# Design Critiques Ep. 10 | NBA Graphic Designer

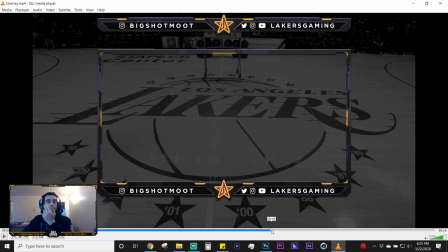(12:36)
Um, so and then the other thing that comes with that is that if you have these both going at the same time, having the socials in two places becomes increasingly redundant. So find some sort of workaround there,
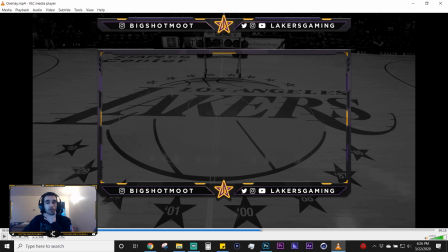(12:51)
where maybe I'd suggest you just don't have it as part of the webcam and you put something else, some other design or some other kind of info here. That way, it's a matter. I think it'll be a better usage of your space this way.
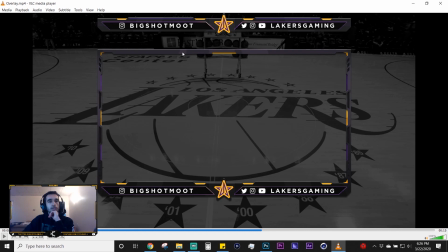(13:07)
Even if he's streaming with just one or the other, he might sometimes stream with both, and so there's maybe some other kind of thing you can use to put his socials in that he can activate whenever he wants. Um, so that's my critiques from a functional perspective.
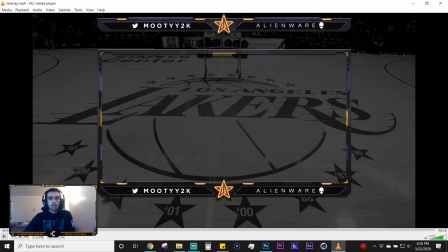(13:26)
But everything else I like. I like the presentation as well. It's the gray around the presentation makes me want to skip right past it, honestly. Like the webcam, none of this actually sticks out very much if I'm scrolling past this on the feed.
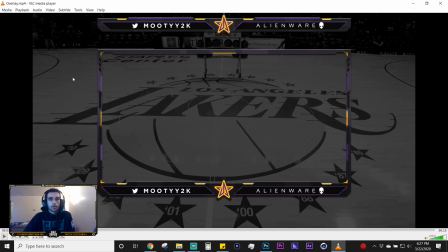(13:43)
If you have this as like a purple background or something, or it's not anything to make it pop really when I'm scrolling down the feed. Because otherwise, I can skip right past this on a smaller screen and not notice what's going on here.
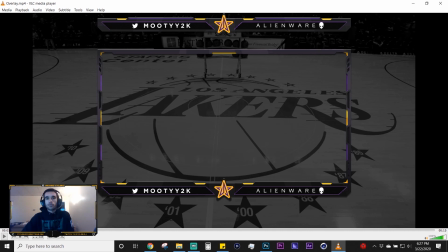(13:57)
Um, so yeah, hope that was helpful for all the people that got critiques in this episode. If you want to be featured in the next one, just find me on Twitter. I'll probably post a tweet, allowing you guys to submit whatever you want to.
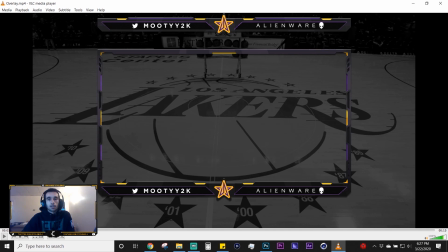(14:12)
So with that being said, leave a like, comment, subscribe, and I'll catch y'all later. Peace.